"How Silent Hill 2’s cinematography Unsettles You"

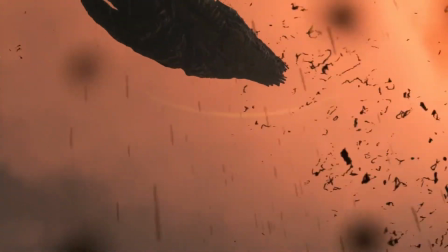0:00 Video game cinematography is a unique and interesting topic to study.
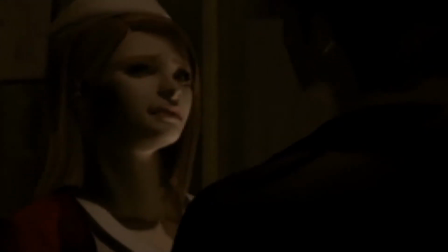0:03 Games have been attempting to replicate the cinematic quality of movies since their inception.
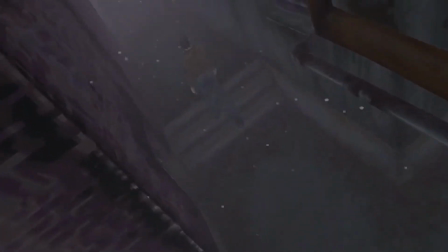0:09 This has allowed for extremely unique and immersive storytelling that even cinema can take a note from.
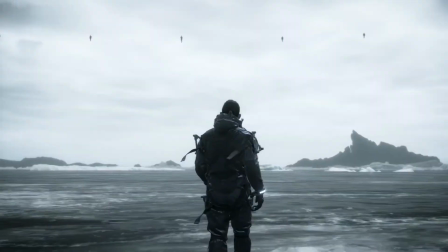0:14 There are a lot of games that come to mind with incredible visuals and cinematography,
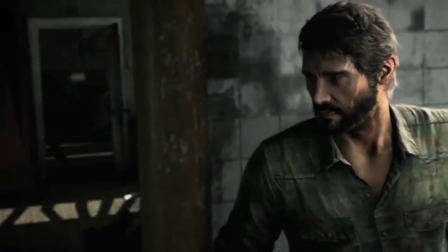0:18 yet I find in most of these cases the camera movement and visuals are designed to emphasize the game's primary function,
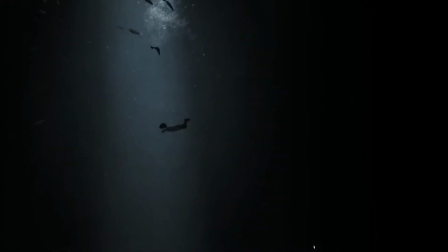0:24 gameplay. Due to their nature as an interactive medium, the main focus of video game cinematography is to both immerse the player within the world of the game,
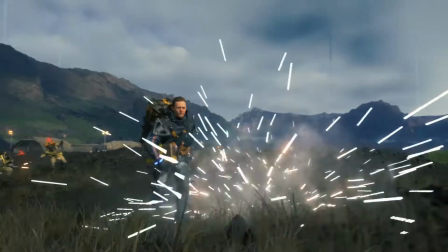0:33 but also allow for clearer visibility so they can interact with whatever challenges are on screen.
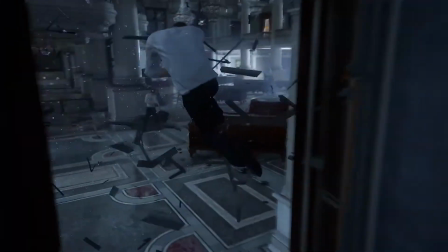0:38 In action and adventure games, the camera moves in and out in a dynamic way to make the players feel like they are climbing, jumping, or acting in whatever way the character does. Horror games like Silent Hill and Resident Evil brilliantly do the opposite,
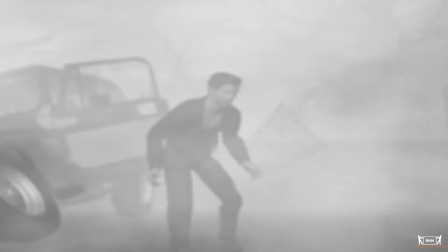0:51 obstructing camera visibility with darkness, fog, or strange camera angles to increase suspense and fear.
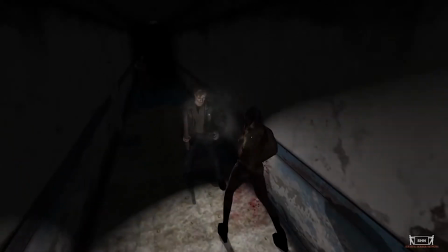0:58 Silent Hill 2 is no different in its use of cinematography to aid gameplay.
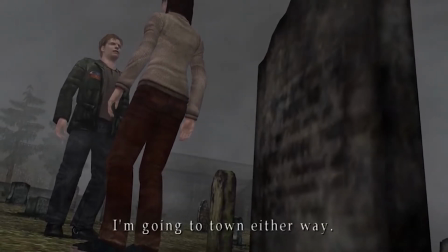1:02 However, it's one of the few video games that, like a movie, uses its cinematics to tell a story. The game has an extremely unique visual style, even within its own series.
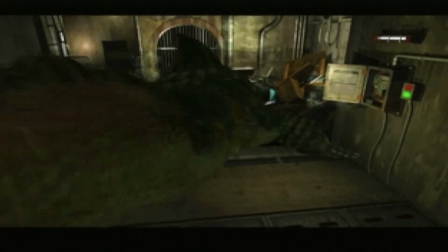1:12 The development crew, Team Silent, sought not to replicate the qualities of other video games of the time,
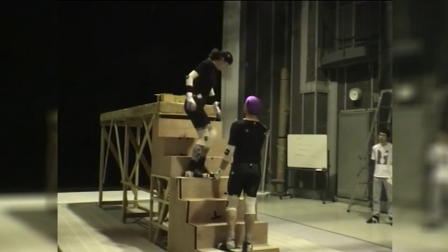1:17 but instead emulate movies and TV shows like Jacob's Ladder and Twin Peaks.
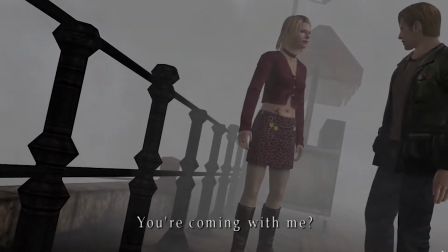1:22 So let's get into these specific techniques and the source material that they derived their inspiration from.
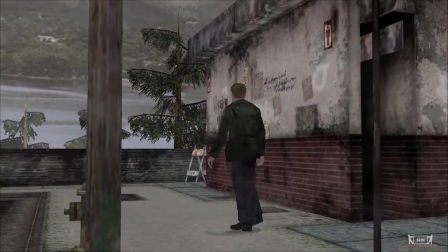1:26 The camera in Silent Hill 2 has a very distinct quality, in which it floats and moves in a ghostly manner,
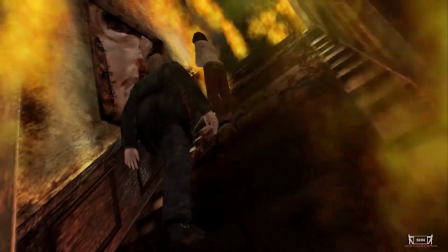1:33 either rolling, panning, or dollying in an omniscient and impersonal way.
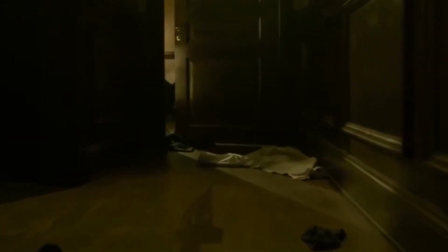1:39 This is a camera technique employed to a great degree by director David Fincher.
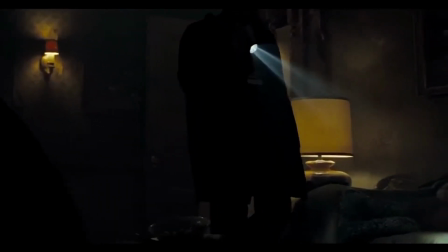1:43 7 cinematographer Darius Kanji, who worked closely with Fincher, stated, "We wanted to use the wide frame,
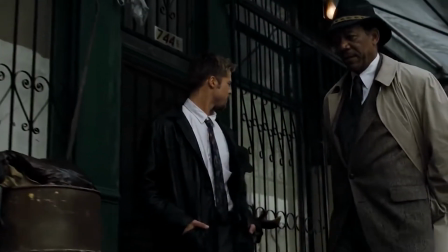1:49 so even in the tight inner-city locations we could have 2 close-ups at the same time.
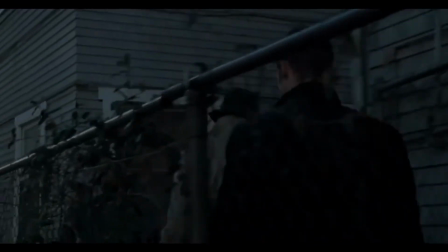1:54 But we also wanted to be able to move the camera in any direction at any time, without the heaviness of CinemaScope.
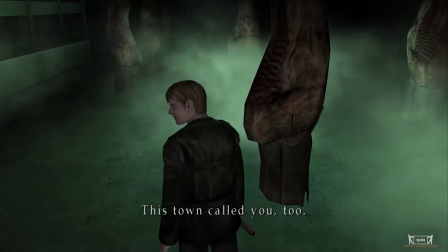1:59 We wanted the camera to float." The floating camera in Silent Hill 2 does 3 specific things.
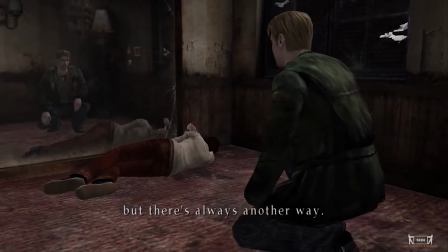2:05 First, it adds movement, which is one of the pillars of great cinematography.
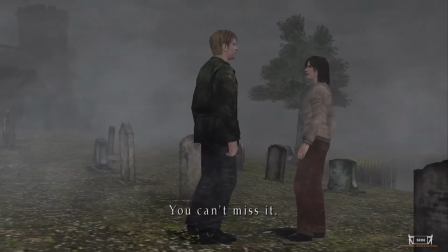2:10 Movement creates interest, even if it's just 2 people standing around talking to each other.
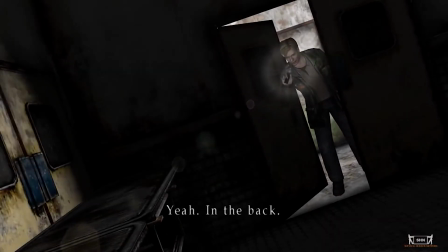2:14 Second, it creates disorientation. Take a look at these shots.
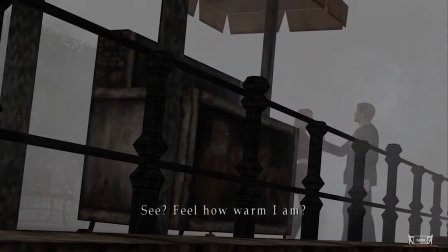2:19 The environment seems to be moving around the characters, as if the world is in flux.
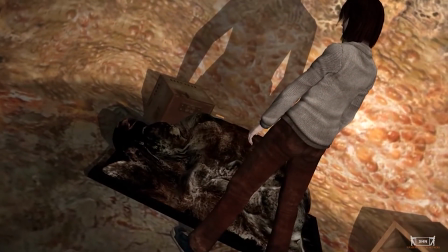2:23 This both adds a dreamy feeling to the visuals, but also a bit of confusion and disorientation.
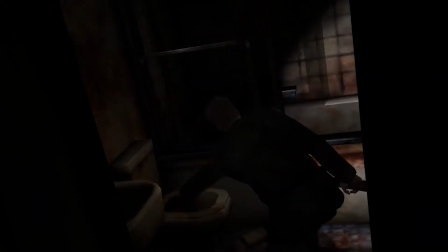2:29 Silent Hill 2 also frequently employs the Dutch angle with its camera movement. The technique originated during the First World War,
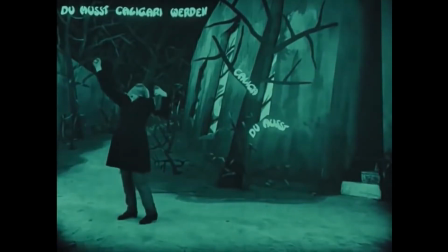2:36 but was arguably first best employed in the 1920 German expressionist movie, The Cabinet of Dr. Caligari.
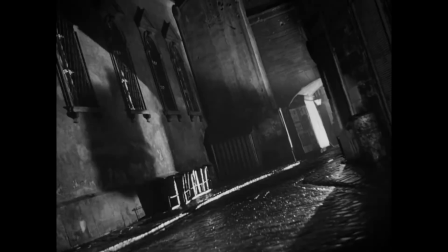2:43 In this technique, the camera is tilted at an angle, creating a viewpoint akin to tilting one's head to the side.
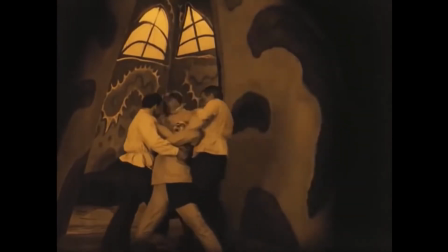2:49 It is often used to portray psychological uneasiness or tension in the subject being filmed.
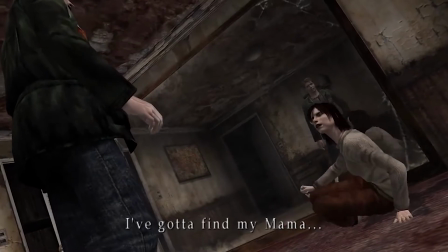2:54 Combining the floating camera with the Dutch angle effectively produces a visual that is disorienting.
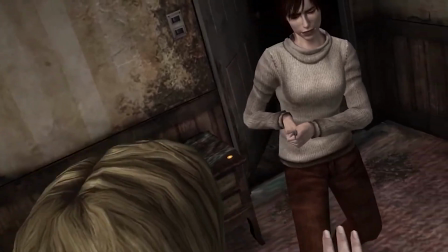2:58 This effectively projects the character's inner mental and emotional states outward, making the audience feel as lost and confused as James.
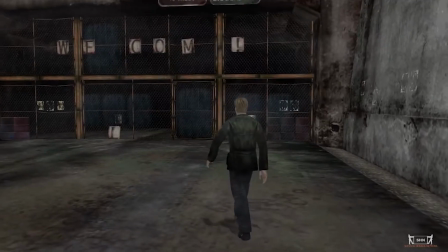3:07 Lastly, the floating camera makes us aware of Silent Hill's supernatural presence,
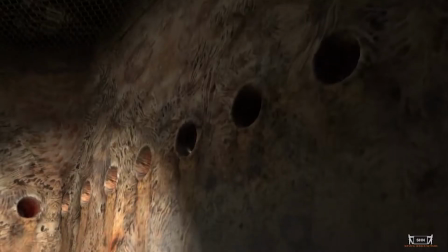3:11 as if the town itself is changing and alive, molding itself to the character's inner psychological states.
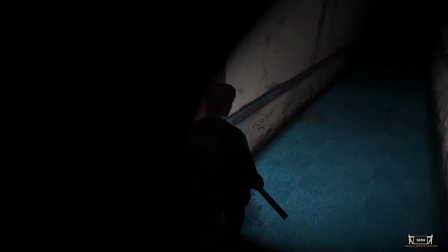3:18 Next up is contrast, the first being between light and dark. Darkness leaves a lot to the imagination. Let's try this. Look at this dark screen, and what do you see? Keep looking, and your mind will start to see things, perhaps, that aren't even there.
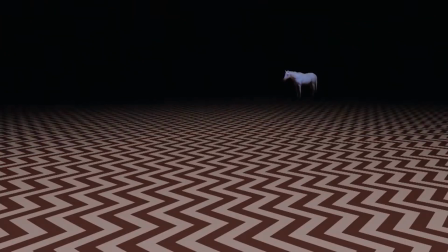3:36 This contrast between light and dark is a technique straight out of filmmaker David Lynch's toolbox.
I love seeing people come out of darkness.
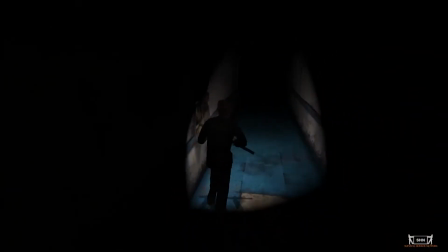3:58 Most of Silent Hill's gameplay is navigation through dark corridors, the only source of light being the flashlight on James's chest. This darkness intensifies the fear, and when used with the game's incredible sound, it leaves so much to the imagination of the viewer.
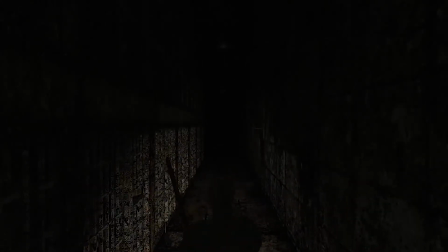4:13 Just look at how terrifying this moment is, despite no actual monster being visible.
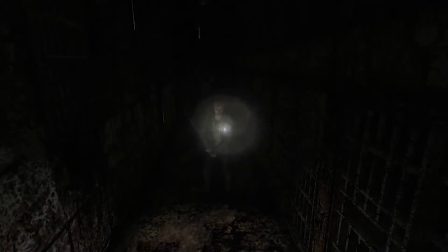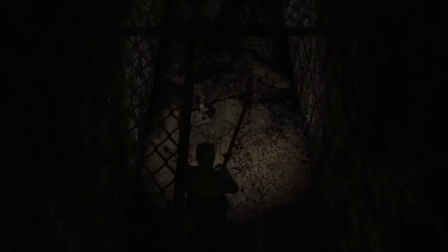By telegraphing danger with radio static, but concealing its enemies in darkness, the game conditions the player to always be on edge.
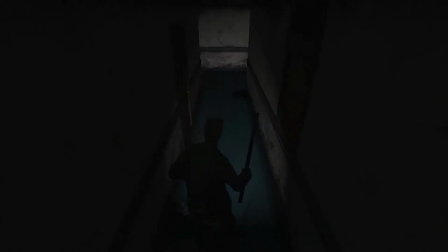4:48 Darkness is also used to create claustrophobia, narrowing the already narrow corridors and making wide spaces imposing,
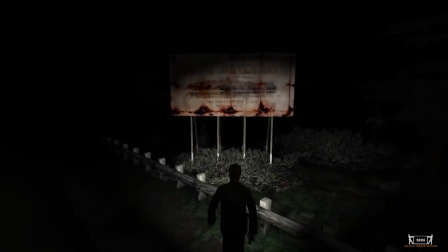4:55 since the only thing visible is whatever the few feet of light catches in front of our character.
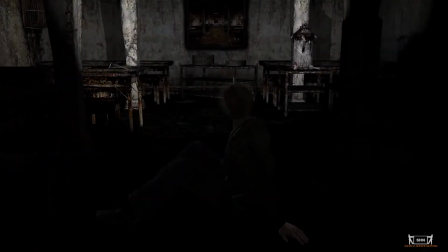5:00 The little light that we do get acts as a type of searchlight, exposing where the characters are hiding,
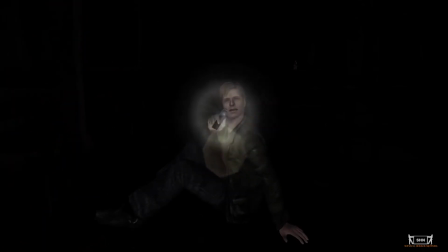5:05 and much like turning on the kitchen lights to see the roaches scurry away, we might not like what we see.
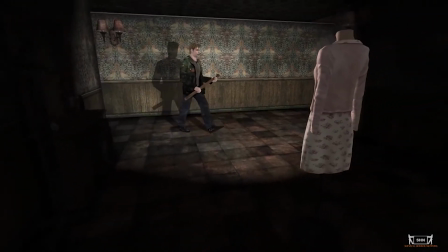5:11 Lastly, light is associated with Mary, as James finds the flashlight for the first time on a mannequin with Mary's clothing on it.
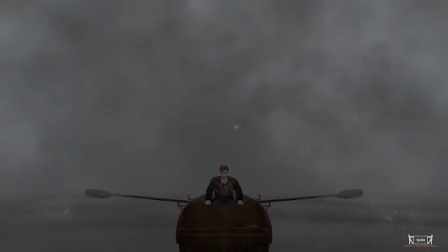5:18 And in the lake, the light of the Lakeview Hotel guides James to his final destination.
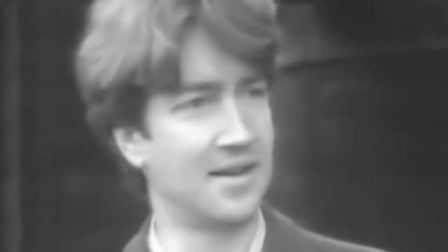5:24 Another technique Silent Hill 2 borrows from David Lynch is contrasting seemingly opposite visuals together,
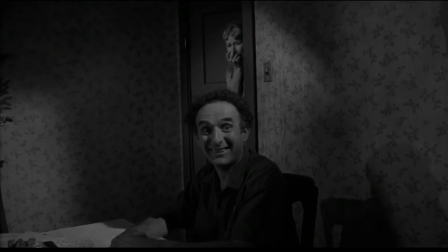5:30 such as people smiling in situations that they shouldn't, or wearing clothing that doesn't fit their environment.
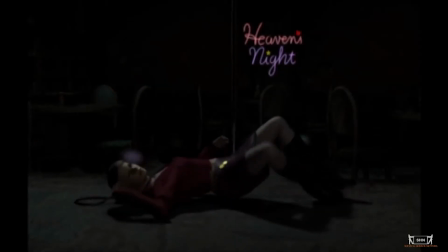5:36 For example, Maria, as a manifestation of James's sexual desires,
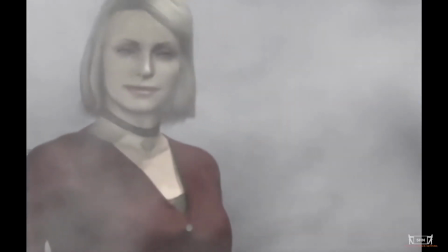5:40 wears red and promiscuous clothing out of line with a town that is so dilapidated and full of monsters.
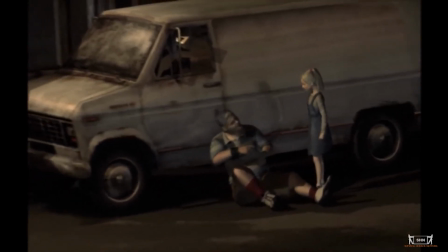5:46 Eddie's appearance too expresses a strange, arrested development that is not in line with his big physical appearance.
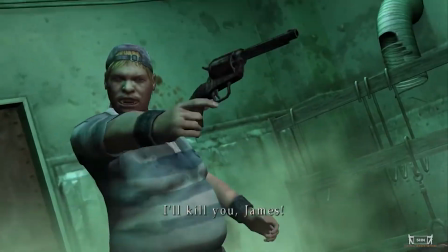5:52 He looks like a child but ends up being a violent killer. Even the pizza he finds at the bowling alley is strange.
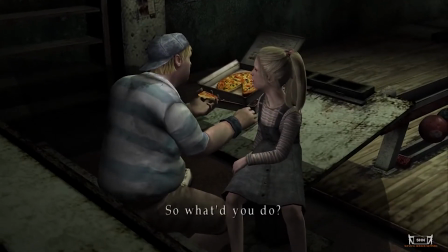5:59 Where'd he find fresh pizza in an abandoned town?
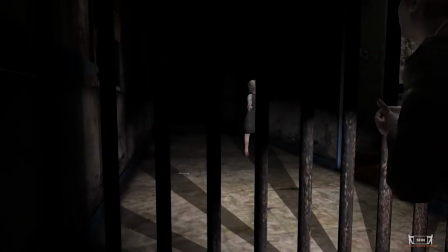6:02 Similarly, Laura, an innocent child, first appears whilst James is exploring the terrifying halls of the Blue Creek apartments.
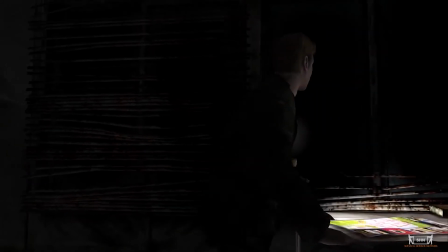6:09 Laura skips around the hallways without any concern for the monsters that have been terrorizing James.
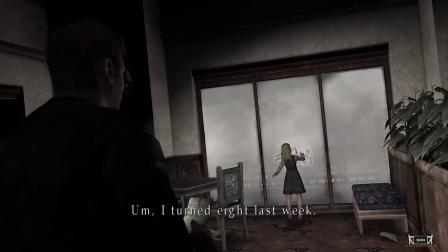6:14 This creates a discontinuity that makes us question what we're seeing. Is Laura really there?
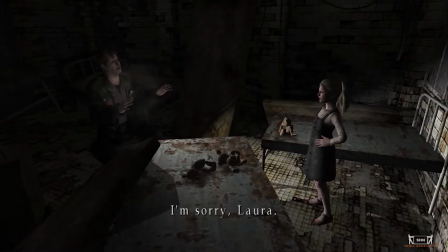6:20 Why isn't she scared? Or is there something that James hasn't realized? Perhaps that the monsters are the illusion.
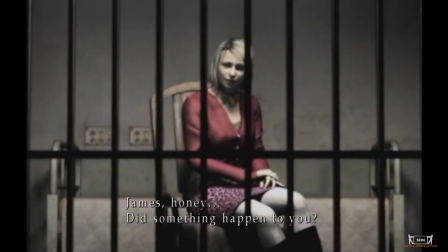6:27 By using contrast in this way, we're left with an uncanny feeling that something is, well, off.
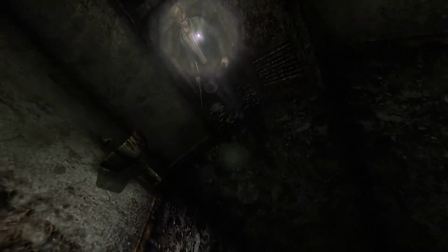6:32 We can't trust what we see, further unnerving us and making us question the reality of what's going on in Silent Hill.
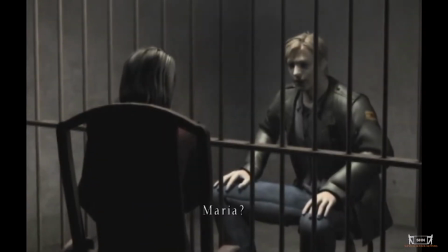6:40 I think framing and composition is Silent Hill 2's most effective way of visually conveying story and theme.
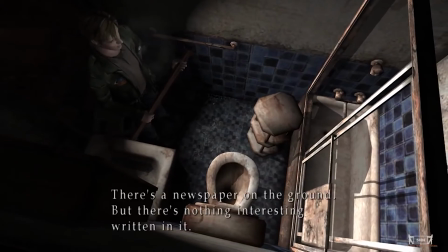6:47 While gameplay is usually over the shoulder, it often changes camera angles to both guide the player but also increase the sense of danger.
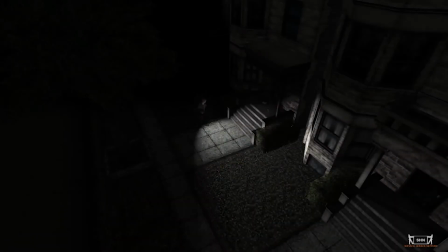6:55 Overhead shots give us a sense of surveillance, making the characters feel vulnerable or insignificant.
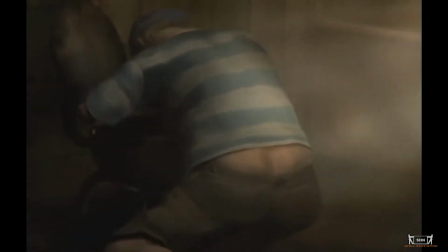7:01 For example, when we're first introduced to Eddie, he's bent down, turned away from James, vomiting in a toilet.
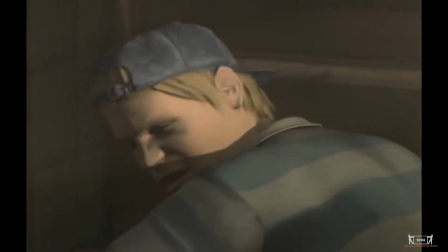7:07 By having Eddie turned away, we don't see his face, so we don't trust him. But by exposing his back to us, he's vulnerable and pathetic.
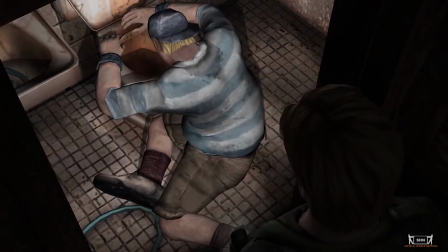7:15 The camera is positioned above and behind James, whose flashlight is exposing Eddie, acting kind of like an interrogation light.
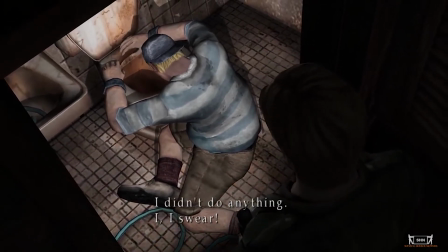7:22 So in one shot, we get a sense that Eddie is disgusting and untrustworthy, but also vulnerable and pathetic.
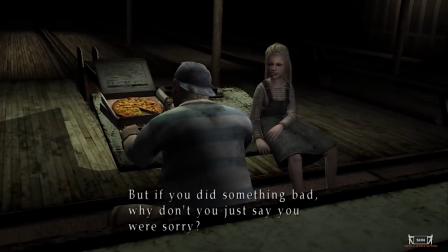7:28 This is then kept visually throughout the game.
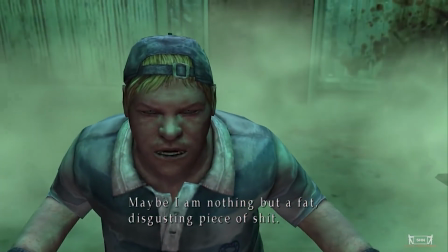7:31 It foreshadows his final scene with James, where he goes nuts because everyone in his life treats him as disgusting and pathetic.
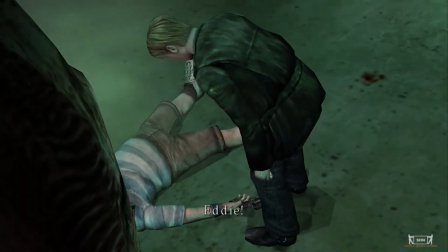7:38 He's vulnerable because he's killed by James, and in a final insult, his face is obstructed in his last scene, further demonstrating his insignificance.
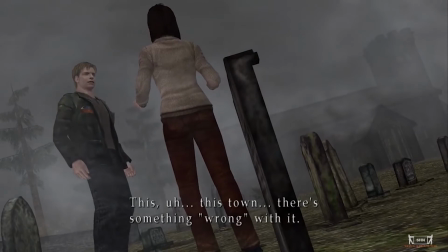7:46 Wide shots are also used to demonstrate the character's powerlessness against the forces of Silent Hill.
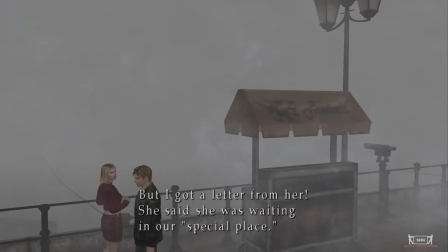7:52 Characters are often placed off-center, with most of the composition being taken up by setting.
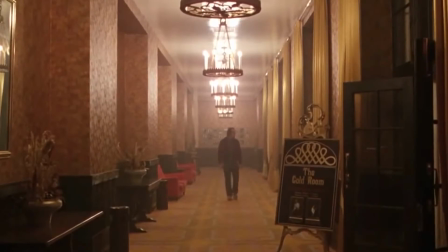7:57 We see this done a lot in Stanley Kubrick's The Shining, where the huge halls of the Overlook Hotel dominates many of its master shots.
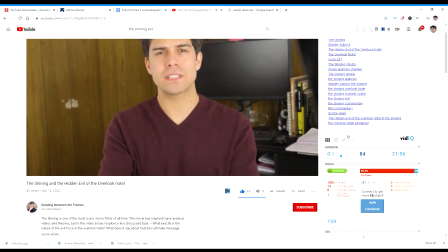8:04 I go into this over great detail in my other video on The Shining, so take a look at that when you're done with this one.